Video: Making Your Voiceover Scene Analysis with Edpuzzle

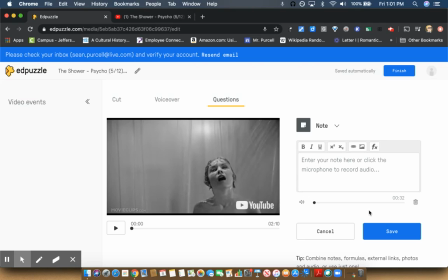Okay, so I've just recorded my note, and now what I need to do is save it. I'm going to click Save. It just takes a second to process. Okay, and there it is.
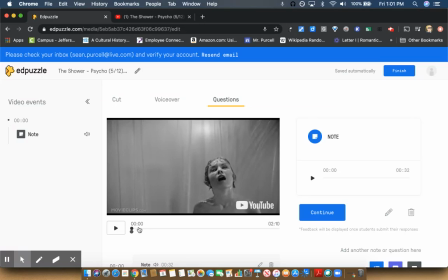All right, so now when I click play, at the beginning of the video, it will play up until the point where there's a note, and then it will stop, and then it'll show me this. Okay, now if you've written the note, it will probably have it written there as well. But I'm going to click play, and you can hear.
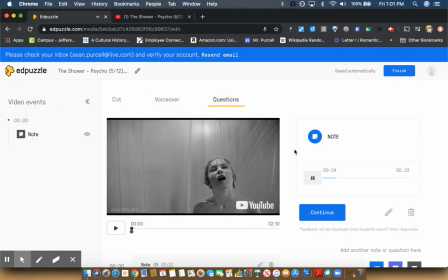In this famous scene from Alfred Hitchcock's 1960 thriller Psycho. Okay, there it is. Right. Now, if I want to keep leaving notes, I could click continue.
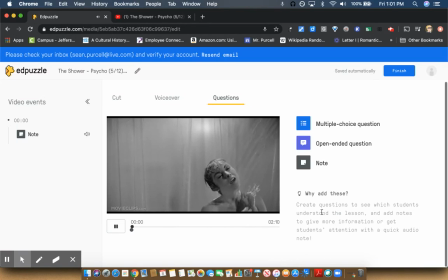Okay. And this will play. Okay, so here I might I'll just leave another note and show you.
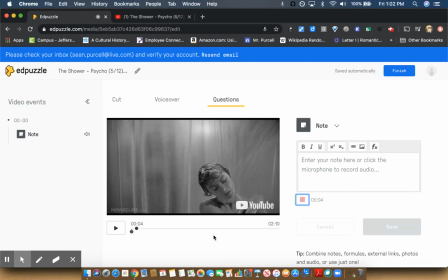Okay, so in this shot, the cinematographer is using negative space to create a feeling of anticipation and apprehension.
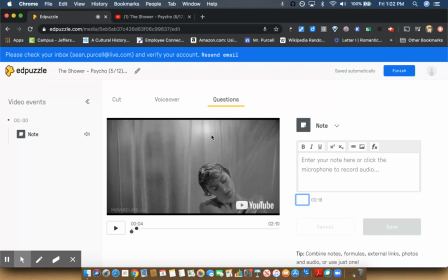The viewer here is waiting for this space to be filled, and it soon is, by this unknown, kind of mysterious shadow behind the curtain. Now, Marion in the foreground doesn't know that this is happening, but we do.
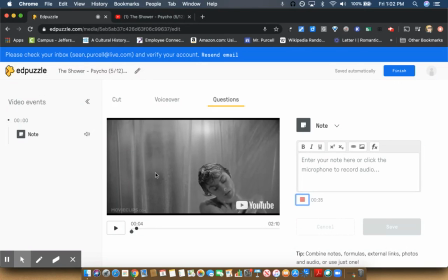And so that's heightening our sense of anticipation and fear. Okay, so that was an off-the-cuff note. I didn't have it scripted, so it kind of rambled. This is why I recommend scripting your guys' notes. But I'm going to save that note.
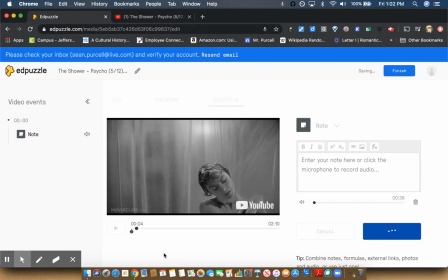Okay, there it is. Now I have 2 notes.
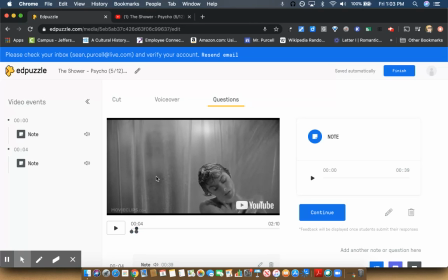Now what you can do also, if let's say you paused it a little too soon or a little too late, you can move that note around. Okay, just click on the note and drag it. Just make sure that what the shot you're talking about,
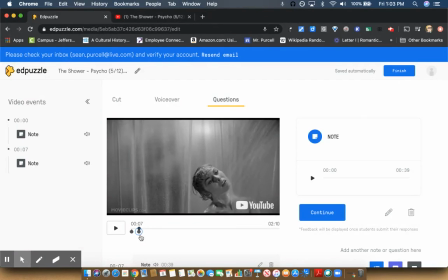or the technique that you're talking about in the note, is lined up with what I'm about to see. Okay, I don't think it's as effective to describe what I've just seen. So tell me what I'm about to see, okay, or what I'm actually looking at right there on that still frame.
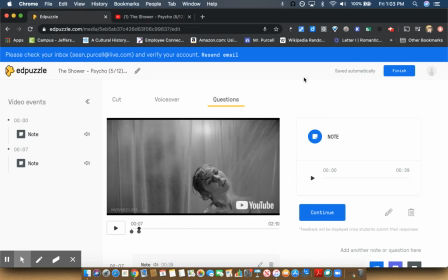Okay. All right. Now let's say I'm done. I've added all my notes. I'm going to come up here and I'm going to click Finish,
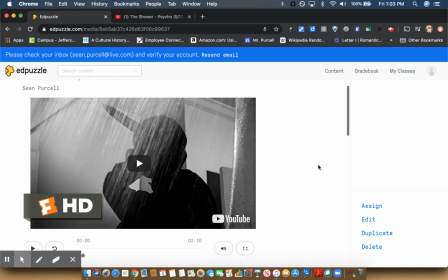and then as long as and by the way, I have to say when you sign up for Edpuzzle, they're going to send you an email,
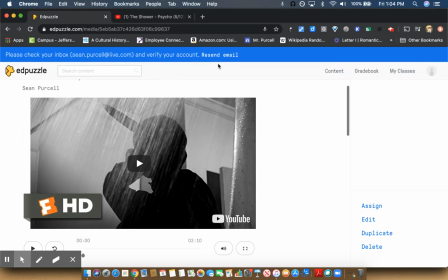a verification email. You need to respond to that, or you won't be able to finish making your video.
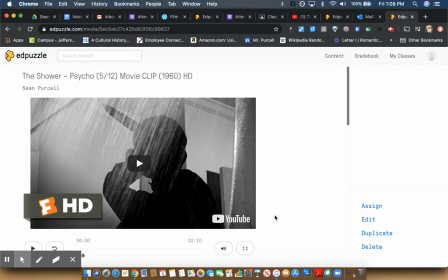Once you click on Finish, your screen should look like this, and you should have these 4 options over here on the right. To submit the link, which is what you're going to need to put on Classroom, to submit the link to this video, you need to click Sign.
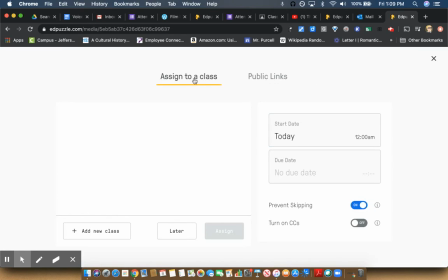And then as long as you've verified your email address, you'll have 2 options up here. If you haven't verified it, you'll only see this one, Assigned to a Class. But if you verified it successfully, you'll have a second option, which is Public Links.
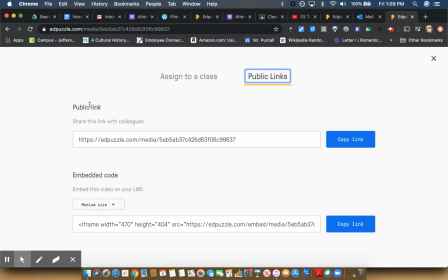I'm going to click on Public Links. And right here, this first link is the public link. I'm going to copy that link. Now it's copied. And that is what I'm going to submit on Classroom.
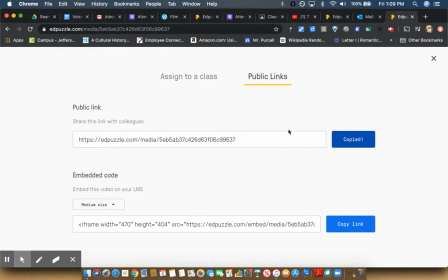Okay. And then I'll get the link. I'll click on it. I may have to join your class. I'm not sure, but regardless, I'll pull up. It'll pull up the video, and I'll be able to play it and listen to your notes. Okay, and that's it.